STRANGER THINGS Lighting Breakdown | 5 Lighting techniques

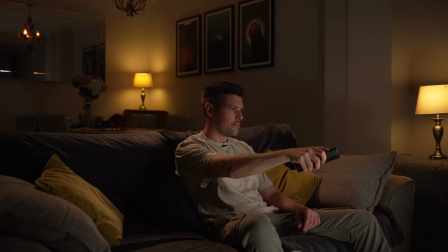In this video, I'm going to show you 5 lighting techniques I learned after studying Stranger Things for over 45 hours.
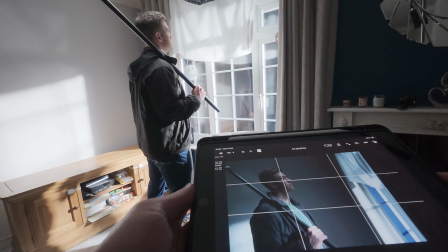And at the end of this video, I'll show you a short scene I created that combines all 5 techniques into one scene. If you're new here, I'm John, cinematographer and filmmaker, and I'm a massive fan of Stranger Things. Noah, do you like Stranger Things? Yeah. What's your favourite season? The monster.
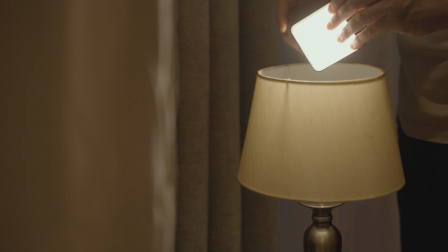The monster. In this video, I'm going to be using all types of different gear, lighting units, different things. That will all be linked down in the description. But for this video, there are 2 lights in particular that I'm going to use for every single shot.
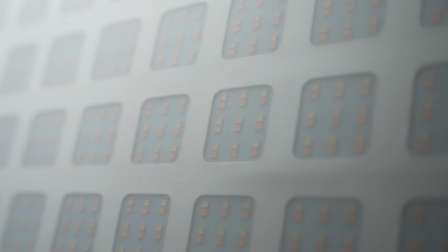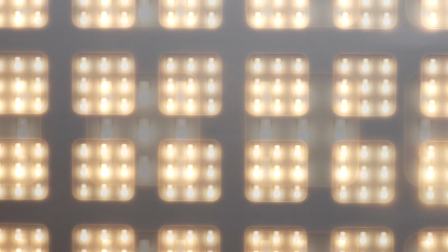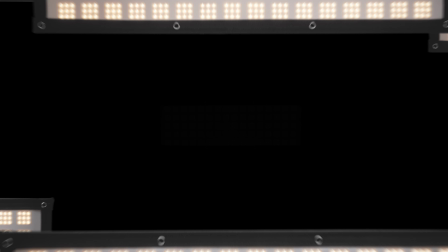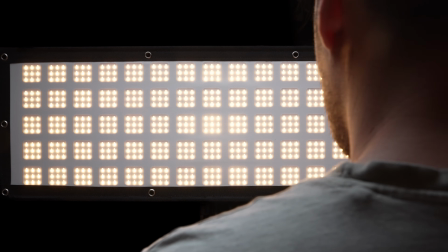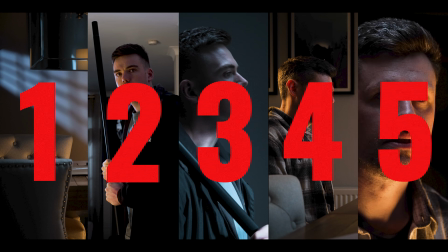So here's how this is going to work. We're starting at level 1, the simplest technique, and with each level, the lighting gets more technical.
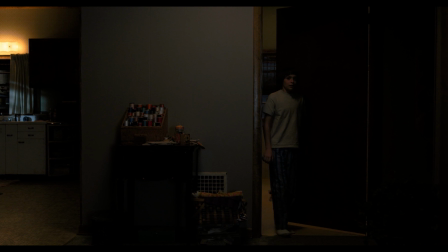So let's start with level 1, texture. Texture is a great way to add interest and depth to a shot.
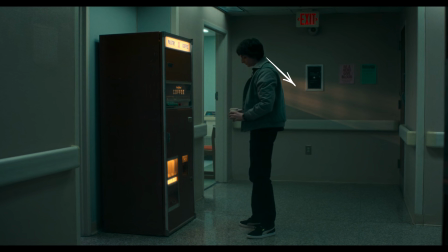On the wall, behind Lucas, here across the background, and here on what would otherwise be a completely flat wall.
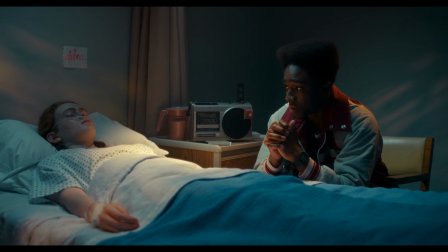A plain surface feels empty. Texture makes it feel lived in. It adds depth.
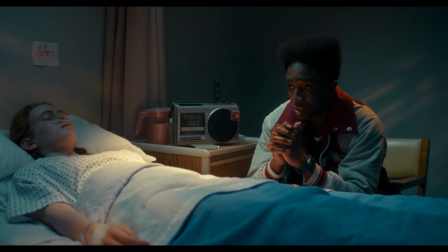It can also suggest time of day, and it suggests light coming from somewhere else that is real. This is shot number 2 of our final scene, and we are focusing on the character sat at the table. We also have the camera over here. This is an over-the-shoulder shot, and our other character is in the foreground here, and our texture is coming from this light here, the Godox VL150, against this wall here.
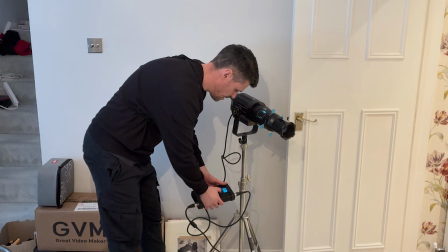Set to 5600 Kelvin with a spotlight attachment.
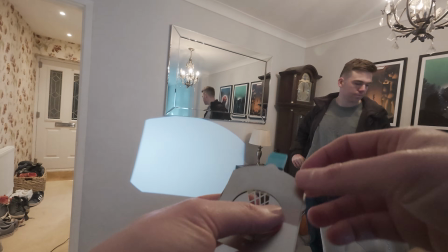That lets me drop in gobos, which also allow me to insert different style gobos to create different patterns.
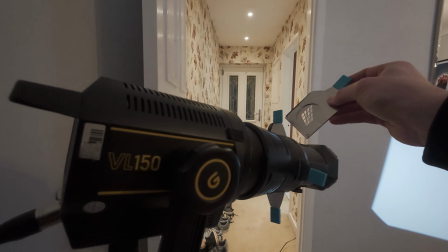I chose a window grid pattern, not because it looks cool, but because it feels motivated.
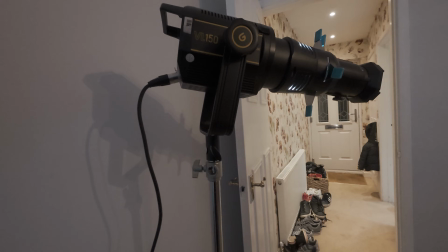I can keep it sharp or soften it slightly. The rest of the lighting supports the scene.
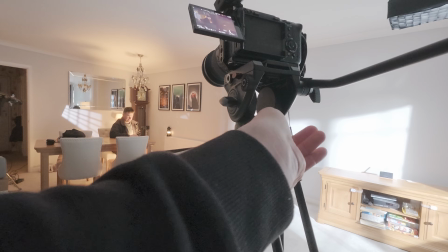But this is the layer that adds depth.
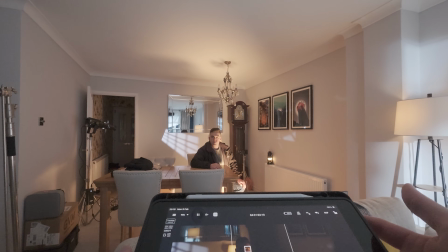With the actor in position, I can then check the shot using my iPad as a larger screen to make sure I'm happy with how it's looking.
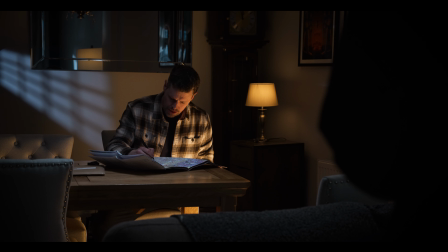And this is the final shot. Level 2, top light.
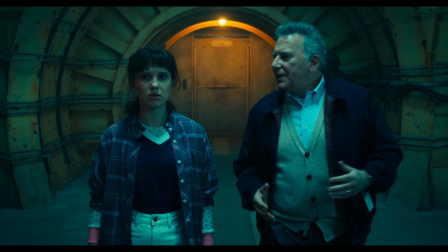Stranger Things uses this constantly. Sometimes it's practical, where characters walk directly under visible fixtures in the shot.
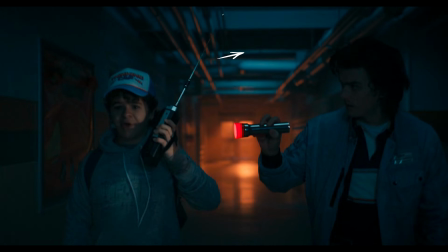Other times it's invisible, just a soft ambient source from above. Not motivated by anything specific, just shaping the space.
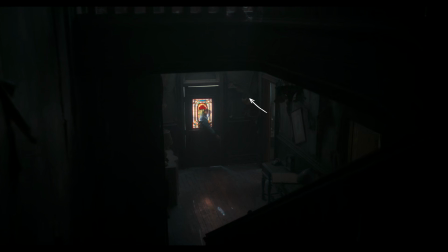In this shot before the doors open, we can see that there is a light above it. When the character stands in frame, we can see this light working.
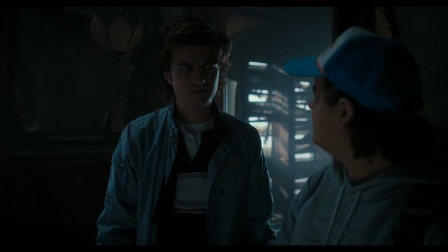It catches the hair, it hits the shoulders, it edges them away from the background. This creates separation between the background and the character. Next, it's shot number 5 of our final scene, where we have our character leave the table and walk all the way to the entrance of the corridor.
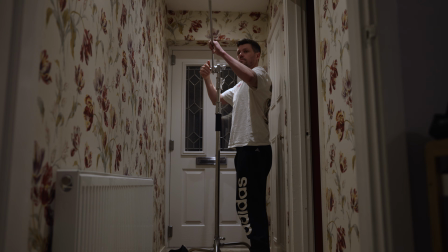Our camera's at the end and our main key light is just above. So I boomed one of the GVM lights directly above, as high as I could get it, right against the ceiling.
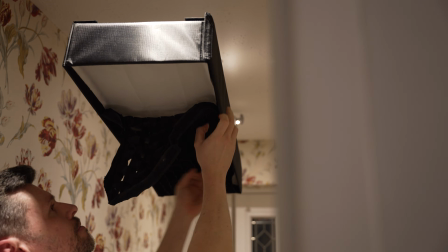Added the softbox to soften the light, then add a grid to give it more direction and less spill.
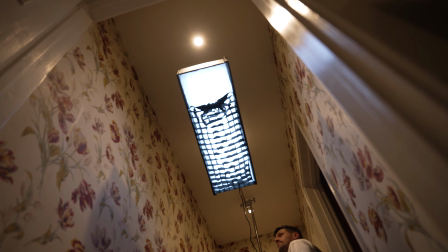Set it to 6800 Kelvin, gives us a cool controlled ambient.
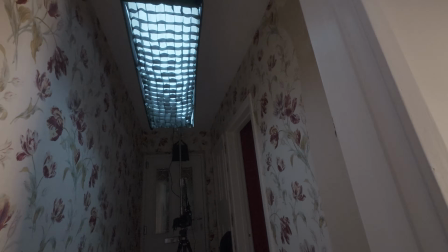I also added a second GVM light to the side of the character, which is motivated by a table lamp we see in the previous shot.
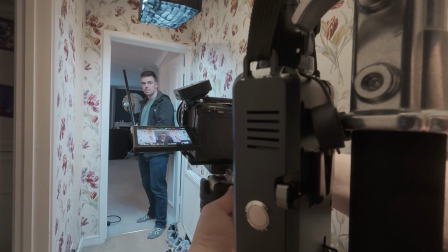This was set to 2800 Kelvin, so we get the color contrast between the cool light above and the warm side light.
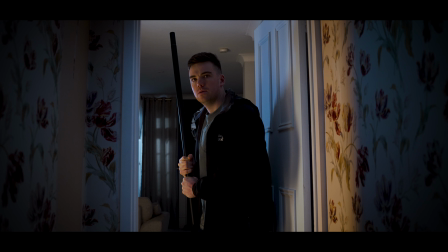And then we are ready to shoot. And here's the final shot. For the ending of this scene, I wanted to go from this frame to this frame.
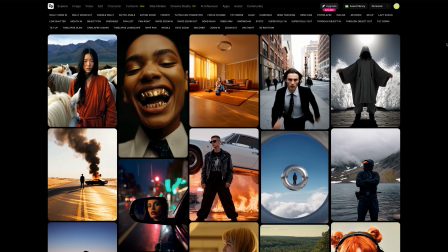And that's where today's sponsor comes in. Higgsfields is an AI platform that lets you generate and turn still frames into cinematic shots.
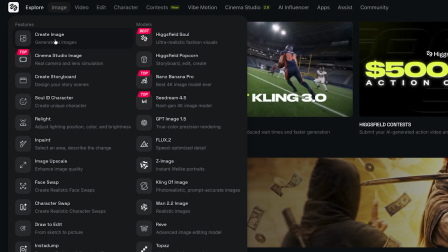So the first thing I did was go into Higgsfields AI, create image, and select Nano Banana.
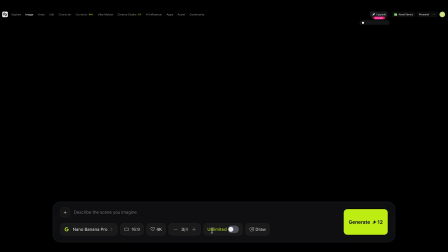Set to 16:9 in 4K. From there, I chose my batch size, entered my prompt, and hit generate.
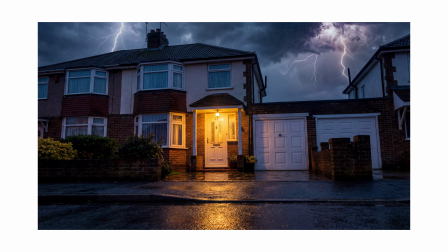This was the first image I generated. After a few iterations and prompt tweaks, I eventually arrived at this final image, which became my end frame.
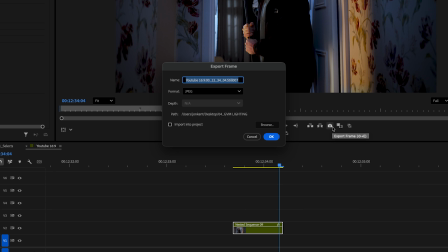Next, I went into my editing software and exported a still frame from my last frame of my practical shot.
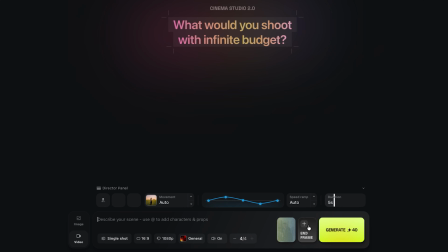I then went back into Higgsfields, this time inside Cinema Studio, and selected my start frame and my end frame, the image I generated. From there, I set it to a single shot, 16:9, 1080p for the output quality, chose a zoom out camera movement, left the speed ramp on auto, set the duration, and then hit generate. And this is what the final result looked like.
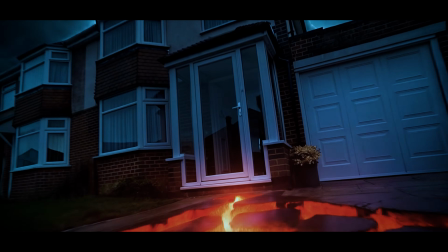What I like about Higgsfields AI is it lets you bridge the gap between AI and practical filmmaking in a way that it feels like a natural camera move. If you want to try this out for yourself, there's a link down in the description for Higgsfields Cinema Studio.
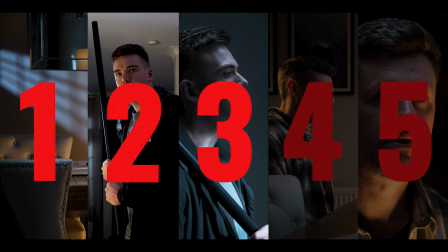But now let's get into the next breakdown. Level 3, extending light. In this scene, Mike walks into frame.
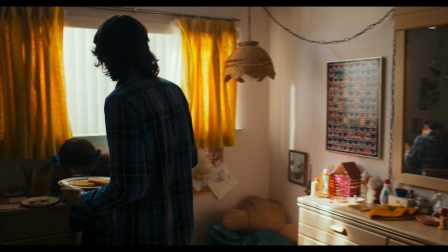The window is bright, But the window isn't doing all the work in terms of lighting the characters.
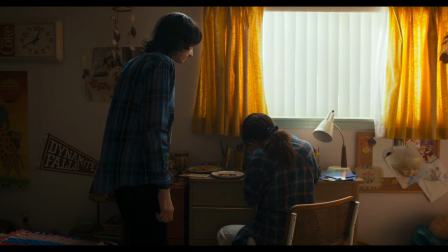Above it, out of frame, is another light, which is extending the light source. And it works because it's motivated by the window.
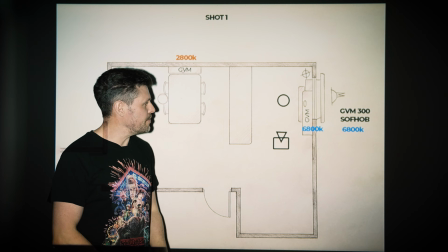So this is what we're going to do in our scene. Next is shot number 1, where we're going to shoot a profile of our main character looking out the window.
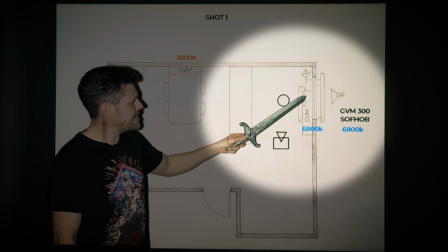Our GVM 300 is going to be outside, and our other light is going to be just above the window.
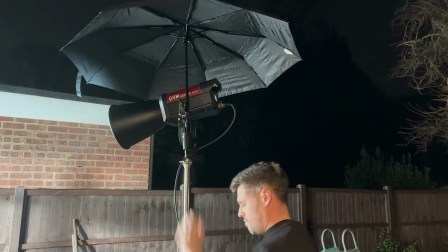First, I place the GVM 300 outside. Set to 6800 Kelvin, that becomes our moonlight.
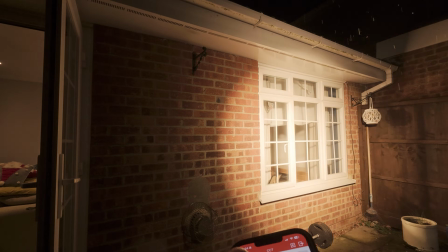It floods the window. It also throws a shaft of light across the chest of the actor and across the background.
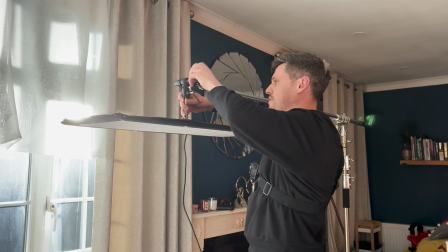Then I add the extension of light from inside, a GVM Z200B, boomed above the window,
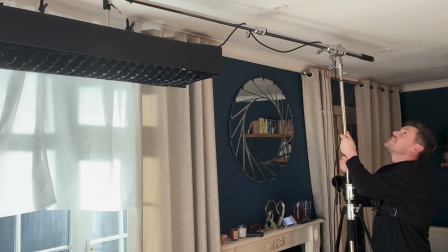softbox on, grid attached, as high as I can get it so it's out of the shot. This light is motivated by the window,
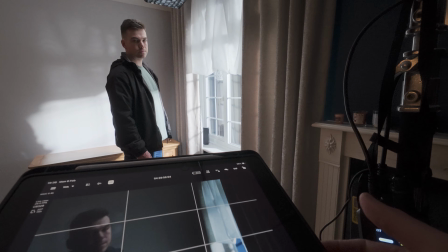but it gives me control over the exposure of the character's face. I check exposure using false color on the iPad.
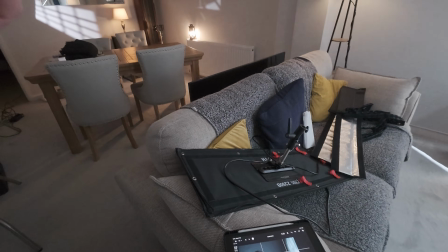The rule is simple. The face cannot be brighter than the window. If it is, the illusion breaks.
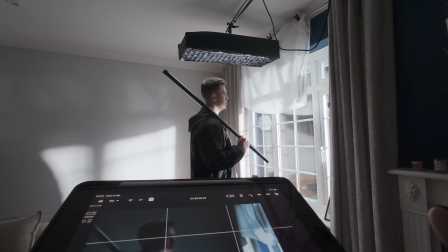I rotated the panel 90 degrees, which let it reach further back on the character, and it deepened the shadow towards the camera.
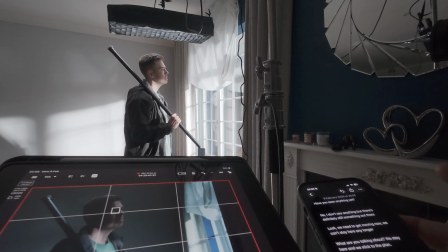Then one final check on false color again, and we are ready to shoot. And here's the final shot.
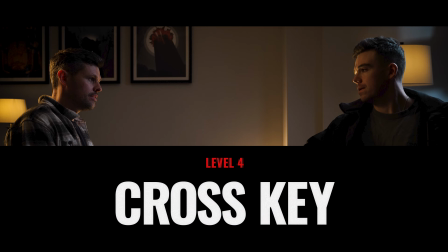Level 4, Cross Key. In Season 5, there's a scene where two characters stand face to face.
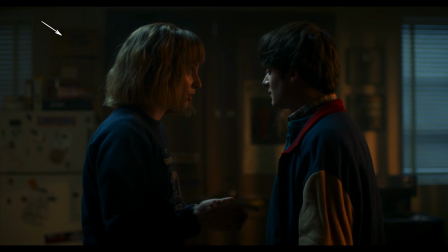Warm light sits behind one and cool light sits behind the other, but neither light is just a backlight. Each one does two jobs. It backlights one character and keys the other. That's cross key. Two sources, opposite each other, both working twice.
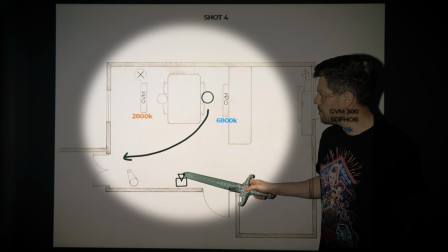Next is shot number 4 of our final scene, where the camera is placed at the end of the table and our characters are sat opposite each other, giving us the opportunity for the cross key.
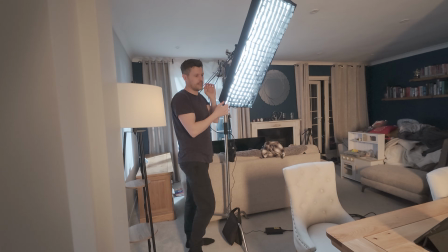First, I placed one of the GVM lights vertically behind our character, set to 6800 Kelvin, that becomes his backlight.
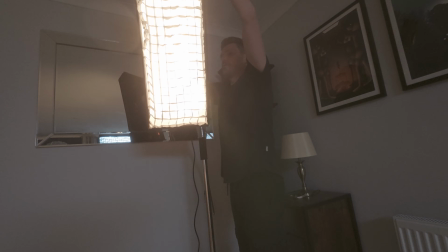Then I placed the second GVM light on the opposite side, set to 2800 Kelvin.
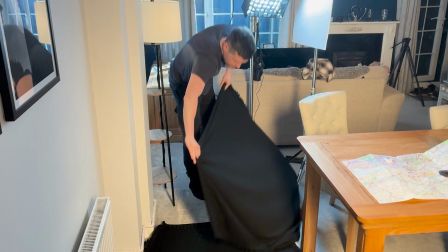Then I laid black blankets down to reduce any bounce light from the carpet.
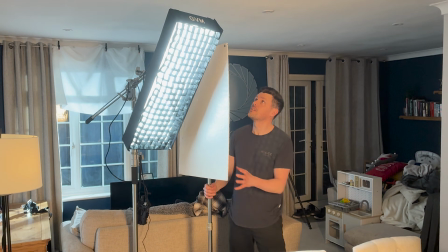Next, I flagged the lights, putting up 2 boards beside each light, cutting the light from hitting the near side wall.
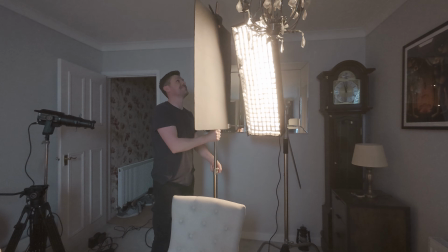This reduces contamination and keeping as much contrast in as I can. And here's our final shot.
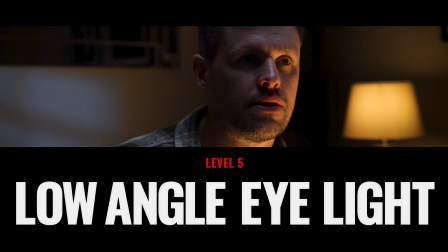And finally, level 5, low angle eye light. This one is subtle but powerful if done right.
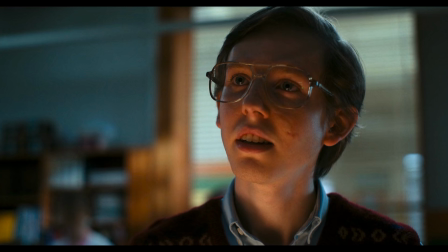Stranger Things uses low angle eye light constantly across every season. Sometimes it's obvious and sometimes it's barely there.
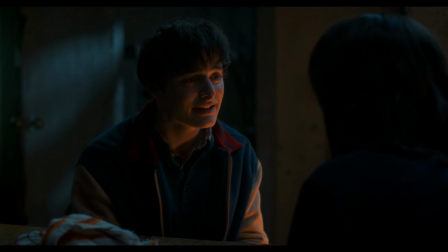In this shot, Will is lit from below. You can see it in his eyes. But when it cuts to Winona Ryder, the light shifts. It's raised up and softened. Because low angle light is not very flattering, it creates harsh shadows and can distort the face. Used carefully, it adds tension. Used incorrectly, it just looks wrong.
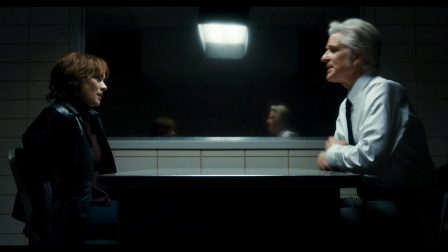Then, interestingly, there's this scene. We can see the top light in the reflection of the mirror.
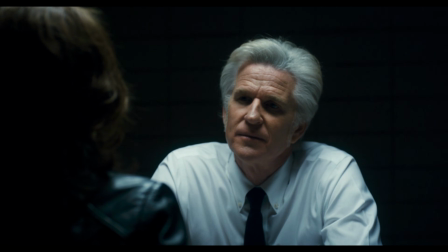When we cut to Dr. Brenner, he only has that top light. No eye light at all. When we cut to Winona, it changes.
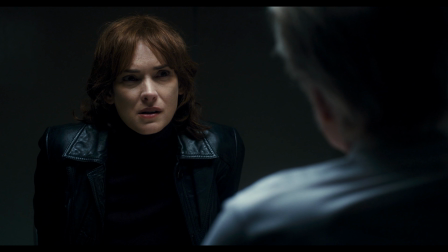She has an eye light. Why? Because we're meant to trust her. An eye light lets us in. It reveals thought, emotion, soul. Removing it does the opposite. It withholds information.
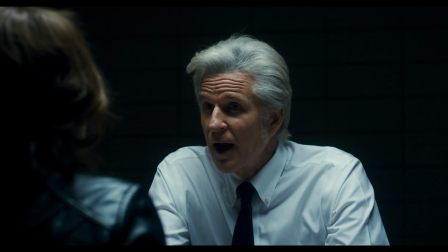That's not accidental, that's storytelling through lighting. And finally, it's shot number 3 of our final scene.
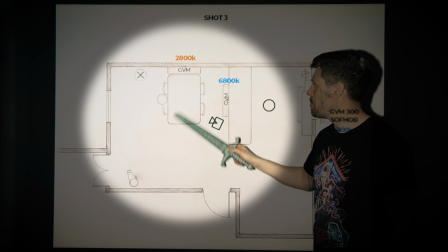Our character's gonna be sat at this table, here's the camera for the close-up, and here's our key light for that low angle eye light.